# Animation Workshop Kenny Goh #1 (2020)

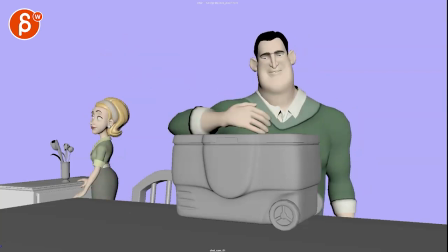229s
It'd be like, oh, but maybe not as wide. it might just be something like that where that arm kind of droops down into a little bit of an arc
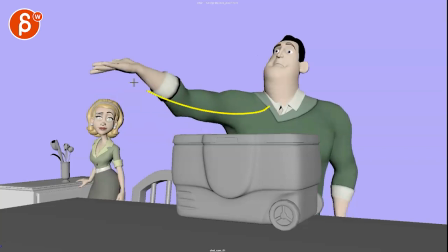237s
but i wouldn't go a covering her face but also just not so extended just because we're going to get there here so it's basically
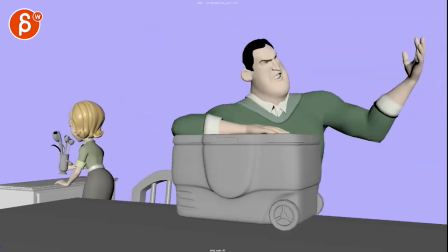245s
you're building up to this so here would just be head chest here with a slight change in that
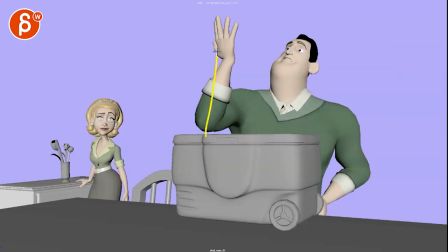251s
arm that goes into this so that would be almost like the maximum
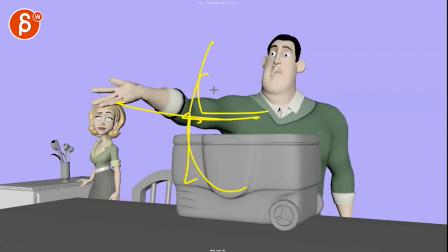257s
flair so not this far but it's always somewhat bent either bent down and going up into that and I love this here
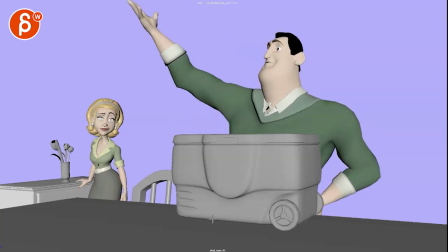264s
that you can still see the eye and then it ends with and that is the big thing all summer and maybe a relaxing that arm a bit so there's a bit of a change on that on that flare here so it's not like he has a hip problem he always has his hand
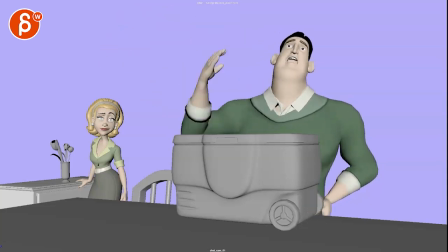282s
on there so do a bit of a change there the thing that I would do though
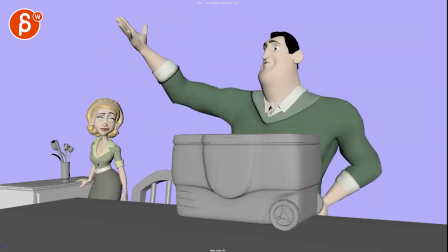i wish somewhere we could kind of sneak in things where he would if he looks here or even at the end here
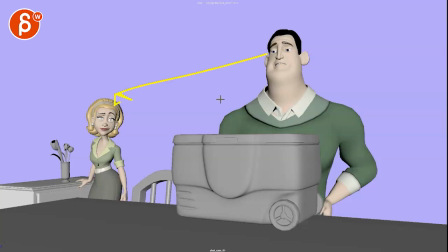303s
quick darts to her just to see if if it works that makes sense right it's like he's pretending and he wants to make sure is it is it working am i
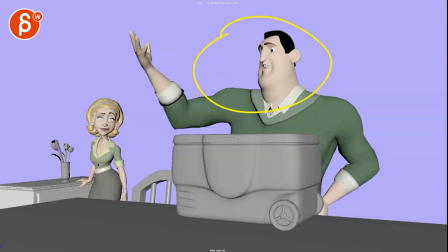312s
convincing her so it's it doesn't play that so straight like that we can the audience can tell that he's trying
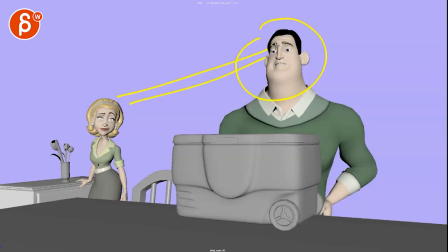319s
but he's a bit he's not quite sure if it's going to work and he's kind of having quick darts to over to her if that makes sense
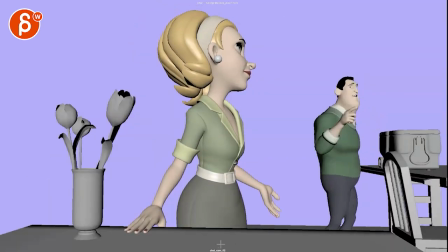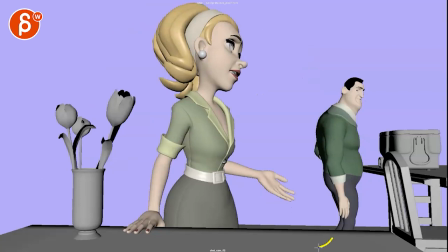333s
he's ever so slightly i mean i guess the legs would be down here but i would still have him a bit more hunched over to me it would be a bit more hunched over so then when he gets to this
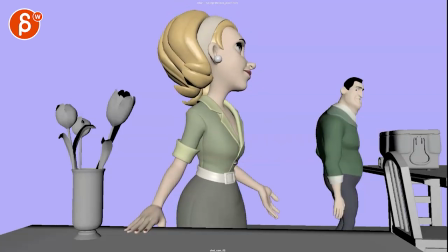347s
see here again
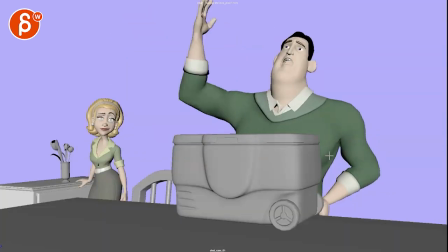351s
so the couple of things yeah i would just keep it a bit i mean if you adjust that arm it would match here
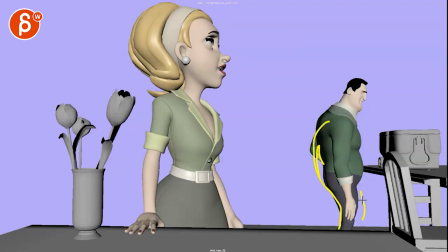357s
but there's something about this being just a bit too i don't know i'm feeling like a bit more rejected i mean i guess he's still technically waiting
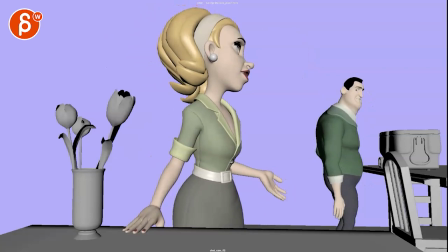366s
to see if she fell for it that's
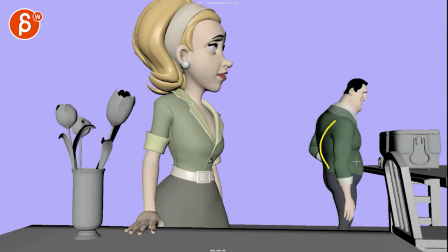371s
why to me again i'm just i'm rambling here but my thought process is that just a bit more hunched over in that silhouette here right in that profile view
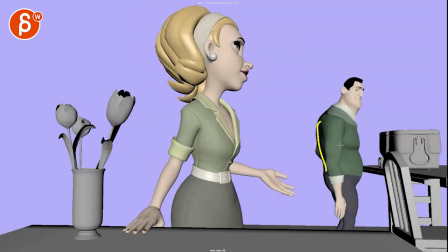381s
then as he looks over that's when he would straighten into where he is now again after she said that a bit more of a thought process like he's that sinks in
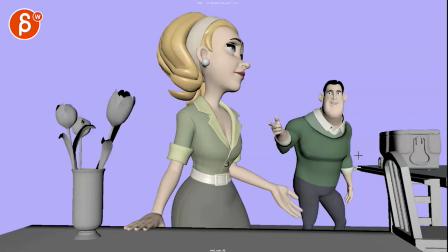393s
and that's his response to that and i like that he goes over there
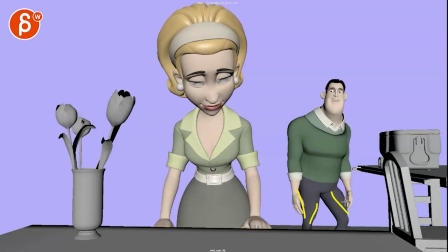399s
but then on this i would straighten him a bit more so he's not so squatty and crouchy there it's a bit higher and straighter legs and this is like oh i'm not gonna wear it now he goes against her what i would do then is lean over this leg and again straighten the
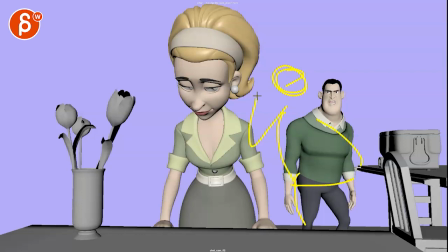415s
leg so that visually you know it's always nothing has to point at her but i'm looking at it he is going against her so i would close that gap here visually so that he starts off you know this far away
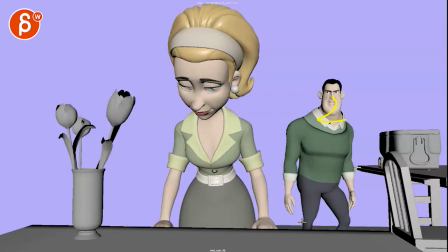429s
and then he gets into the middle as well i'm not gonna wear it and it's not just in here but it's a straightening a bit more of a defined pose maybe even a slight lean towards her